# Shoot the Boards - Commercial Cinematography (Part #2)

All right, ladies and gentlemen, welcome back to the second part of our looking at the storyboards for this recent job that we've got coming up. There's tons of locations. There's tons of shots. We're shooting 2 cameras. Is it going to be chaos? Yes. Is it still going to look halfway decent? I think so. Let's jump into our outdoor scene.
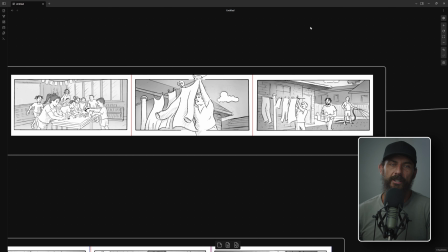16s
This is all scheduling. It's all scheduling. The entire look, everything is down to the location that the director gives you, because on this job, when you're moving this fast, it's like you get on the job. Locations, when you have to have, 8 different locations, they've already been chosen.
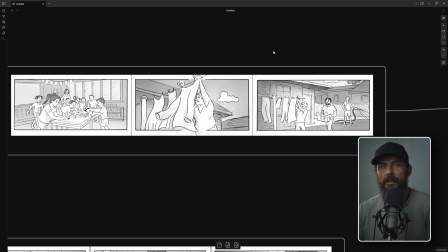34s
It's not like you get a plethora of like, oh, I like option B better than option E. There's none of that. It's like, this is the house that we're shooting at. Tell us the best time that we have to be outside in order to make this halfway decent. So we're looking at this particular setup. We've got, if you remember from the last video, if it's outlined in red, that means we're going to be doing it simultaneously. Right?
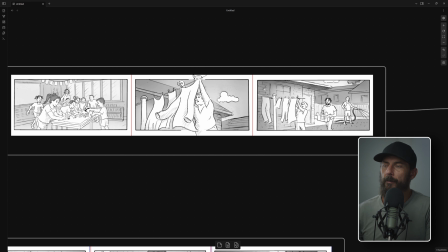53s
We've got 2 cameras just based on how fast we need to be moving. So we're going to shoot this 2 cameras. What's the way that we're going to set this up? Just by looking at the boards, we need to identify, are there any changes in direction? Or are we only looking one direction?
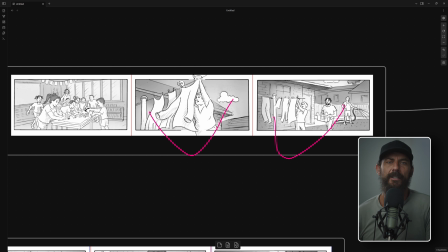68s
Okay, if we're only looking one direction, massive advantage, huge advantage, because there's less real estate that we have to account for. We can be here at the exact right time for one direction, which makes it infinitely easier.
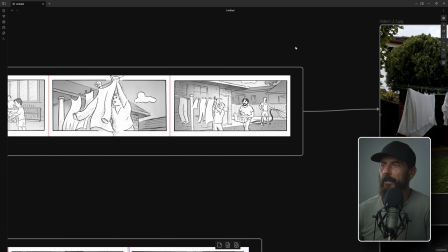82s
So we start with the wide, right? Let's start with the wide shot. We've got our wide. In a perfect world, what would we do? Oh, I'm definitely not going to, I would want this backlit, first of all.
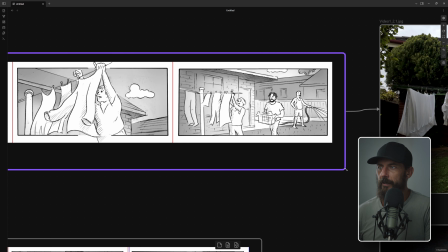95s
So let's come here. Let's make it a little bit bigger. Does it go bigger? Yes, it does. Okay, I want it backlit.
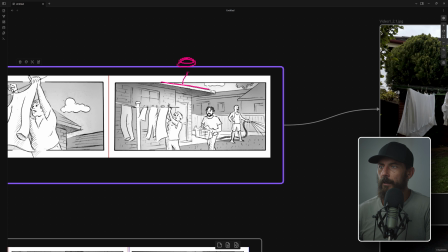101s
So I want the sun here, and I want highlight up here. I want the highlight on everybody's head back here. I want shadows to camera, shadows to camera. Okay, so when you land on the location, what's the very first thing you do?
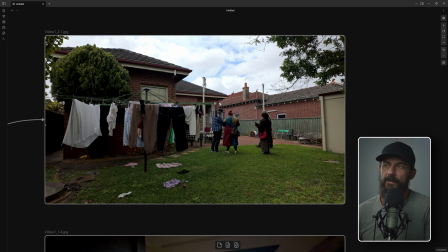115s
Is you take out Artemis and you see, okay, has the director hosed me? Is sunrise over here? It goes up in the sky and then it stays pointing directly from the front of the building.
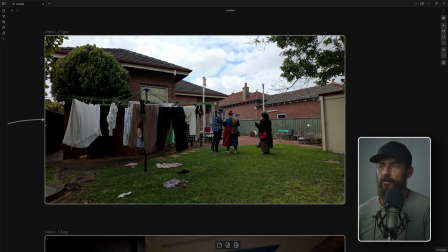127s
Like, is it hitting in here all day long? Luckily for me, this director has a great photographic eye, knows that we want things backlit. So at least the location is going to be backlit at some stage in the day. For our purposes here, it's in the morning.
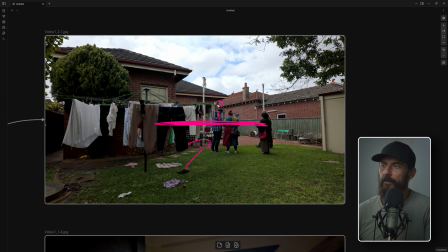141s
So this is facing east. We've got, let's say this is 7, 8, 9, 10, 11. So first thing is we stand in the corner and go, okay, this is the direction for the wide. We want to look back at the house.
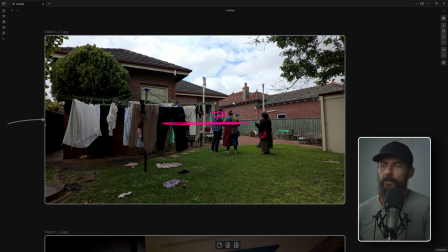156s
What is a good time to be here? Is 7 o'clock a good time to be here? 7 o'clock is not a good time to be here unless we want the magic hour look, right?
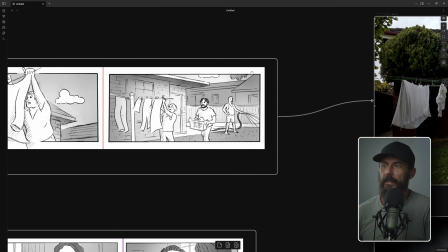164s
But are you really going to be drying your clothes at magic hour? Like, that seems like we're putting them out too early, right?
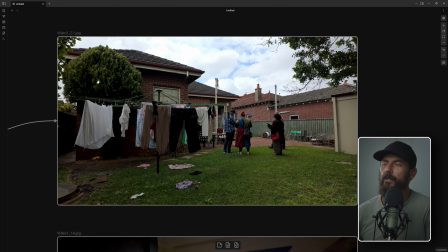171s
Maybe we do want a little bit of sunshine. Okay, well, what about 8 o'clock? Is 8 o'clock a good time to be here? No. Why isn't 8 o'clock a good time to be here? Because we're not going to have, imagine grandma is standing here at the clothesline, and then
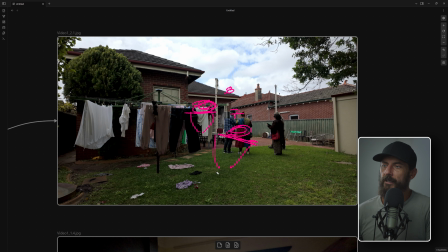188s
the sun approaches as well. They're going to be standing here. Let's just put an X in their spots. If it's 8 o'clock and the sun is coming this way, they're going to be in the shadow of this building. And the shadow of this building means flat. And do we want flat? No. Why? Because flat is boring.
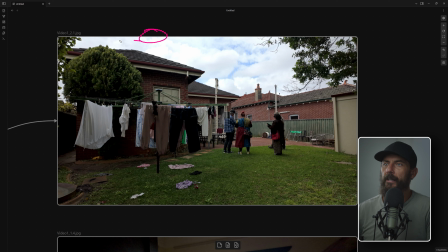206s
And if we were trying to unflatten this image, you'd have to like come over here with like some cherry pickers and some big lights up here to give us a little bit of an edge. It's not out of the question. It's just out of the budget, right? And it's out of the time budget and the actual real monetary budget.
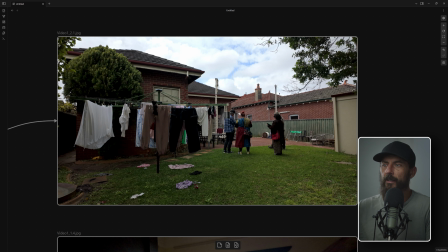222s
That's not going to happen. We need to dumb down our approach to make this better. So 7, no good. 8, still too early. 9, now we're talking. 10, okay. 11, too late, right? It's getting too toppy now. So our window to shoot here is 8 to probably 10:30.
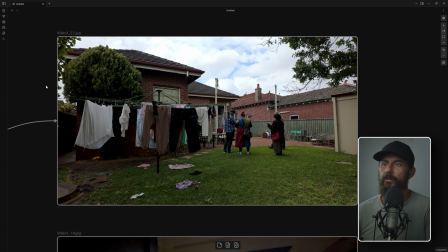241s
That's what we want. That's the only major decision. Well, that decides the look.